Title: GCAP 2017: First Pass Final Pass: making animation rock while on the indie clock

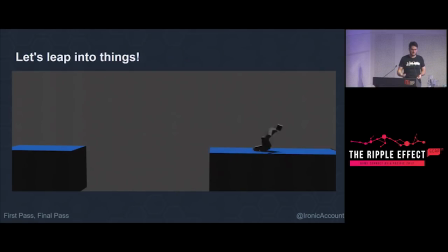If you were running after a character and he leapt across a building, you'd say, yep, there he goes. He landed, he rolled, he kept going. And it kind of gets away with it in some ways. If we take a little closer look at it, the animation's made out of 13 keyframes with one repeating keyframe at the end.
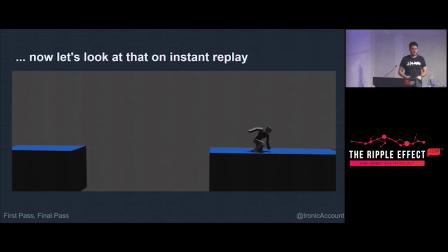The keyframes are in red. That's all there is to it. Everything else is just a tween. Absolutely no work done on it. You can see the feet go through the ground, the arms go through the ground, there's a momentum shift on the landing. It's not a great animation, it's rough.
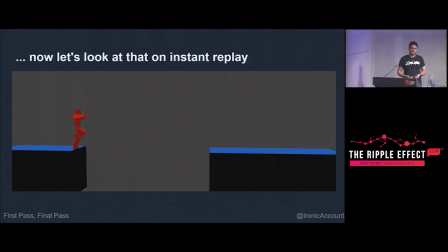But the important thing, and the thing that I was happy about with this, is it captures the general energy and the feeling of leaping across a building. And this is not a bad place to start from, especially if you're trying to get something in and playable in your game very, very quickly.
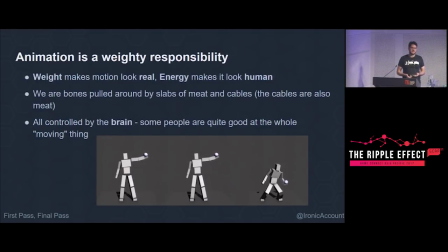And that kind of comes back to the single biggest thing that I worry about with animation is the sense of weight. When you're animating, the best thing you can achieve is if you look at the animation and you believe the character and the objects weigh an appropriate amount.
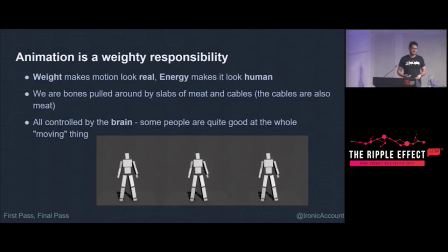Because weight kind of controls everything. It's inertia, it's pacing, it's overshoot. A lot of principles in animation come out of weight. And weight is ultimately what makes something believable. If you have a stack of boxes falling down,
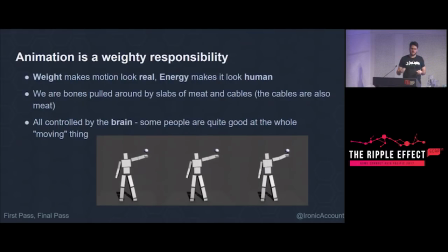a physics simulation makes it look realistic because it falls in a way that mimics what we expect things to do in real life. But when it comes to character animation, it's people's energy that we identify as making it look conscious or look like a human. So it's that weight to make things look real and energy to make things look alive,
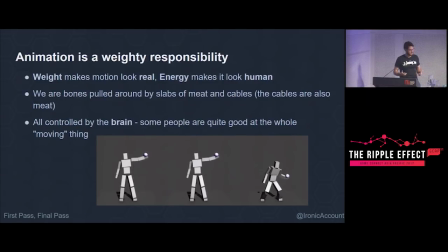which I thought was kind of the most guiding principles of animation for me. and it's useful to consider some biomechanics at times as well that we're effectively a skeleton rigged together with a bunch of meat being pulled around by cables that are also made of meat
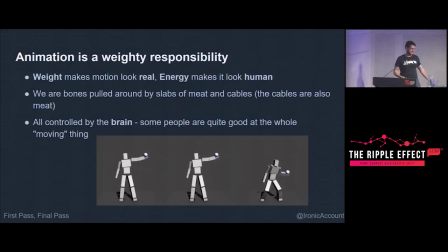muscles are so interesting they only contract all of our motion is basically we put one one muscle pulls another part and pulls us around and everything is everything is by that is by that mechanism and if you think about it that's a very that feels like a very chaotic ad hoc mechanism but
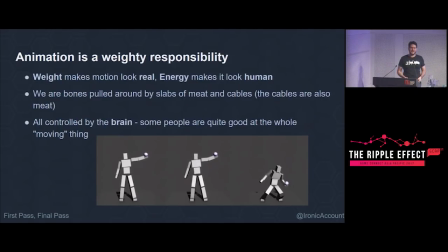obviously we've been using it for our entire lives and some of us have become very very precise at moving this bone skeleton full of meat to move in very precise ways these animations at the bottom here was just a
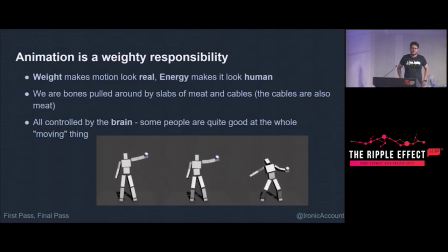kind of on the topic of weight so you can imagine this first animation it looks like they all start in the start and end in the same frame and the ball falls at the same rate in the first animation you would assume the ball is made of styrofoam or something something that has no weight and then the second one
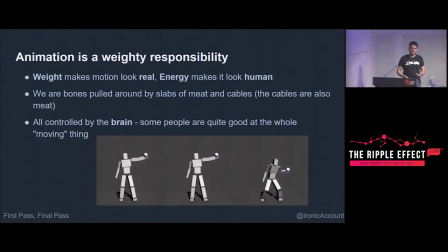imagine it's either it's like it's heavier maybe not quite a shot put ball but somewhere like maybe it's full of something solid and you can it's kind of it's an exercise to the to the viewer how heavy you think the ball is versus how strong or how prepared you think the catcher is
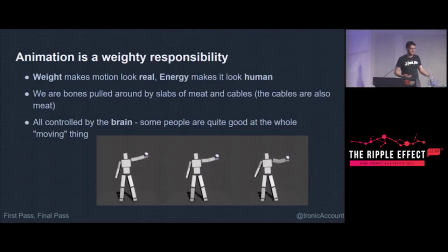is the person in the middle one just taking the weight are they are they tanking the tanking the hit and recovering quickly? Or is it a heavier ball in the third one? But in either way, it's communicating something.
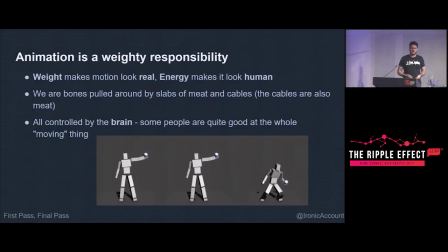And it's kind of really important to trying to convey something about the ball physically, and also the character that's catching it, their strength and their ability.
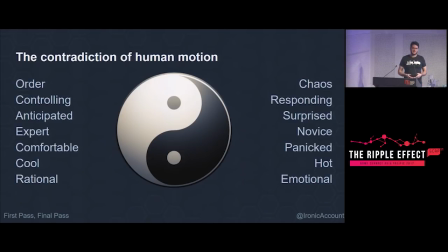So basically, human motion is a contradiction. We have these two sides of things. On one hand, we're a skeleton being yanked around by tendons. On the other hand, we have brains and complex nervous systems that are able to control us very precisely. On one hand, we're controlling, where we anticipate, where we can be experts.
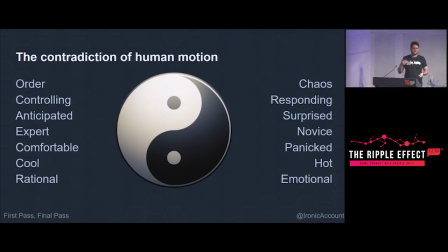On the other hand, we can panic, we can flail, we can fool over, we can not know what we're doing. And animation is always going to sit somewhere on this continuum.